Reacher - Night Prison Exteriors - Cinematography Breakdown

Starts off with a couple of wides. We start with a slider shot just coming out from behind some chain link fencing and some posts of I don't know like gate or something like that. Seeing the prison van pull in and we've got a lot of practical sources and there's quite a lot going on. There's a few close-ups, there's a couple of other alternative wides and yeah we're just going to break down have a look and see what's going on. And the first thing that I want to draw attention to is the particular flaring that they're getting with the lensing or the filtration that they're using for this.
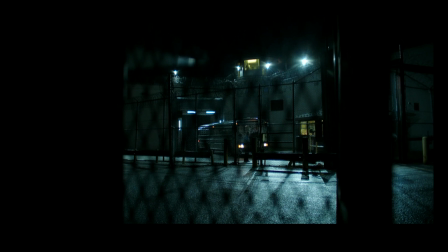So it is a very particular look. So you can see from the shot just here, it blooms out in a very particular fashion and it sort of has this shaping to it. And on this one, it's not as pronounced, but I'm just gonna draw it out.
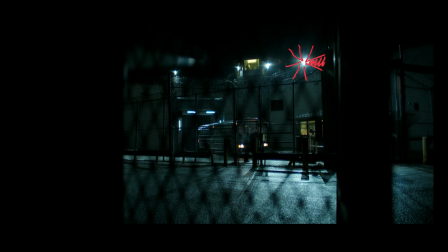So yeah, you think, sure, it's just blooming, but it's actually these areas that are filled in to a greater or lesser extent. So you've got this really obvious, almost barmed door, I guess, look to it, and it just comes out like that.
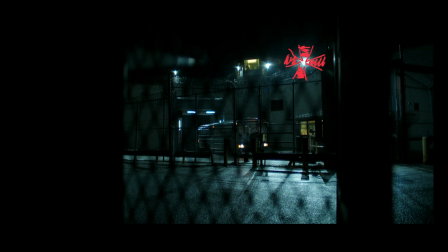On some of the shots, it has a coloration to it, so on the top and the bottom, you actually end up with a little bit of a blue sort of quality to the light, and it seems to be something which is imparted to the light sources rather than something which is actually in the scene.
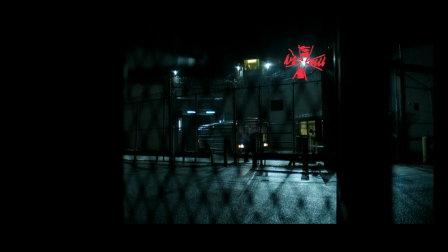so the light sources are being affected by the filtration and you're just getting that sense of this sort of blue push from it. Now it's not as obvious in this particular shot just here but you will definitely see it once you start looking out for it and it's a really interesting choice because it feels I guess to me I don't have this but some people who wear glasses and have issues with their eyes they see really particular sort of patterns when light shines at the particularly night drive and that kind of thing and it feels almost like something like that it's um it's like an artifact it's not something that necessarily if you've got 2020 vision and you're viewing everything clean you would see and the way that this visual then imparts a feeling to the story is interesting for me because it it definitely takes it out of the realistic realm more
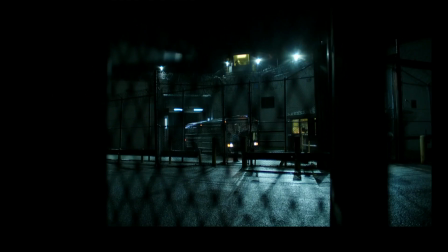into something stylized yeah it's a fun choice so what do we have going on in this shot apart from that there's a few practical sources that you can see in here obviously we got all of the lights that are around the top just there by the guards tower one two three four of those and then you have in
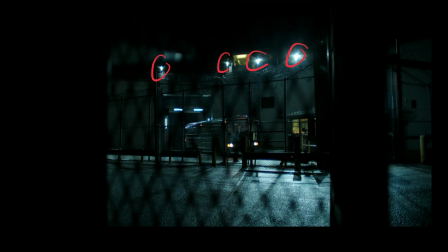the guards tower sort of a ceiling light looks like a big flat led now that could absolutely be a light mat that they brought in but it's important because when you look at this if that wasn't illuminated you wouldn't see the guard in the
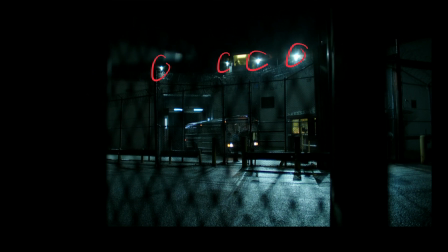tower just there so you do need to see that in order to see that guy up there and it's playing at a different color temperature. The whole scene has a sort of yellowy quality to it for these interior lights you can see just there and then the exteriors are a really bluish cyanish sort of push so we're probably looking at sort of more daylight fixtures for all of those that I've highlighted just there and then you've got the interiors lit with something which feels more like tungsten but isn't clean.
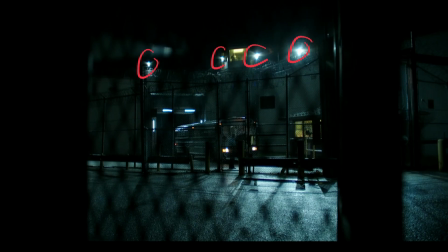It isn't a nice warm glow. It's a little bit sickly, a little bit putrid, which is kind of fun. So we've got that at the top just there. Another little guard station just here, which has the same kind of vibe going on lighting-wise. And then what I want to draw your attention to, and we're going to see this as we progress through this shot.
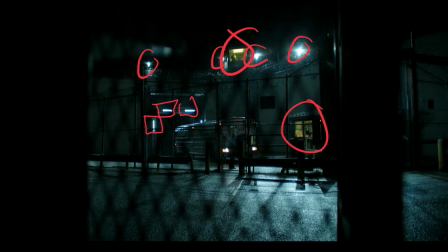I've grabbed a couple of frames. We have these positioned all around, there's another one just there, all around that entranceway. I'm gonna skip on to the next shot and you're gonna see how that plays out. One more thing to say with this, they've obviously done a wet down of the whole set just here and that is going to give us much more going on on the ground.
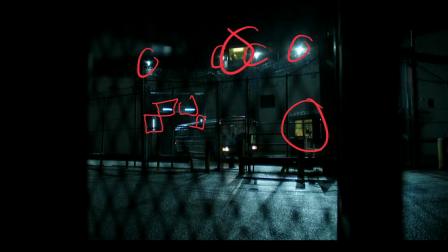So you get reflections, you get all the light picking up in that and it helps when you're backlighting something strongly like this to give a base level of illumination that isn't just super defined lines of shadow and light it actually bleaches everything out a little bit and gives it that interesting shiny textual quality which is nice. So in the next shot we progress round so this is a moving shot and we see there are a couple more lights along the top gantry area and
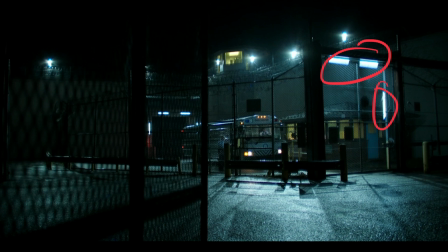want to draw attention again to all of these just here and we got the ones that we highlighted before in the background now those i believe are all set dressed in i'm of of the mind that you probably wouldn't have lights like that um just around a gate in a prison i can't see any reason for it and they look like asterotubes to me practical source wise everything we called out before and obviously also the headlights of
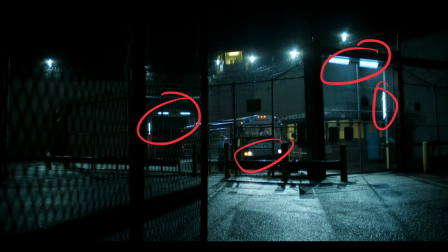the bus we didn't call that out but um that is something to call out now there is light going on in the
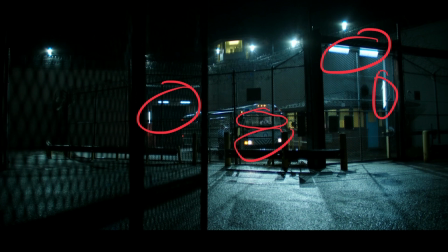bus just there worth calling out you can see the bus driver and we're going to move into that now see that in a little bit more detail so up at the
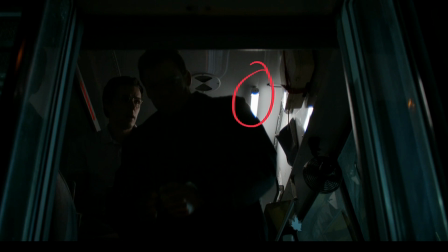top just there you can see a tube light now I believe that is the same tube lights that they had around all of those gates and things and I can tell you for my money that looks like an Asterotube because you can actually see just there
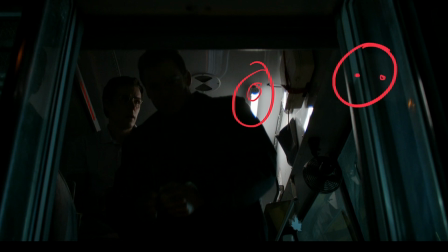the little connection points that the Asterotube has we've got a couple I recognize it so if it's not in a stereo tube it's another led tube of some description they've dressed in but definitely in there for
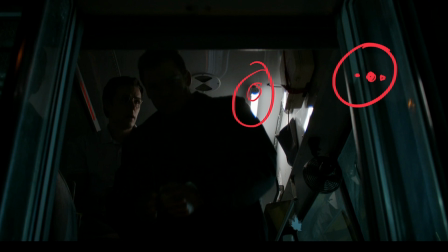set dressing purposes it is playing on both of our characters as they pop out so let's take that off and we've got a light coming in along the side of his face we did have some on Reacher just there as he's walking out obviously illuminating everything up here from
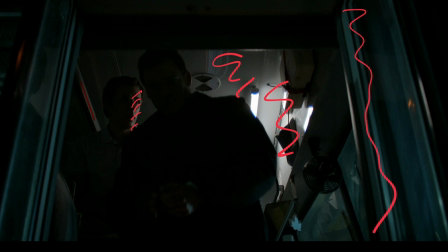the outside you've got everything with a more cyan push from the lighting that we've already highlighted out there and a couple of little spots of red just popping in and a little bit of orange as well probably from the guard room and that I imagine is
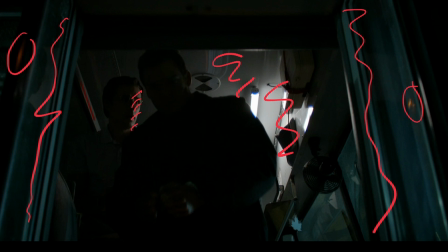probably from the taillights of the bus just bouncing off something just kicking in a bit but it could be something else that we haven't seen yet. This is interesting because as the shot progresses you see why it was really important to have that in there because otherwise they would be
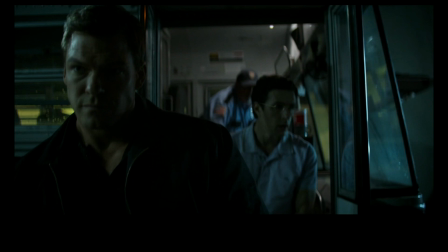in a really dark environment they'd be coming out into the light and you wouldn't really see much of what was going on here once they step out and indeed as they're stepping out we have this area illuminated behind them so you get that layering of dark and light and then they step into the lights outside we see
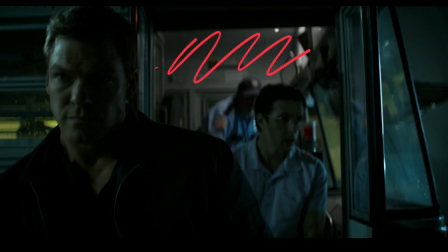the bus driver behind them obviously everything is lit up with that tube we've got that glow happening in the windows just here from all the scion push you can see that sickly orange yellow all behind them
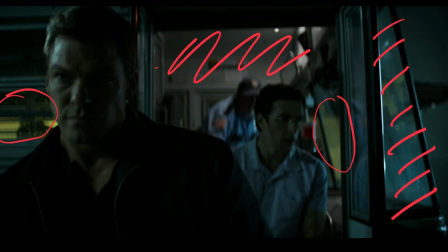just there in the windows of the building and then reaches getting a push of light from this direction which i think we've firmly established was from the like guard tower guard gantry up above so that's all sources coming in i'm going to go with probably hmis and i think on a show of this scale you'd be looking at bigger HMI fixtures to do this. You could totally do it with LED now. I think if you're looking at 600Ds or 1200Ds for aperture, you'd probably be able to get in the ballpark with the Fresnel attachment for those. My gut would be I'd want to go with a little bit more light if possible. So you're sort of stepping up to the 3k to 5k HMI range and that would be a little bit more comfortable, especially on the wides where you have to cover a large area and maybe you want to stop down a little bit or maybe using slower lenses because you want their particular character. But it would totally be possible to do this with LEDs if you had to. And indeed, they've got LEDs in there with that tube light.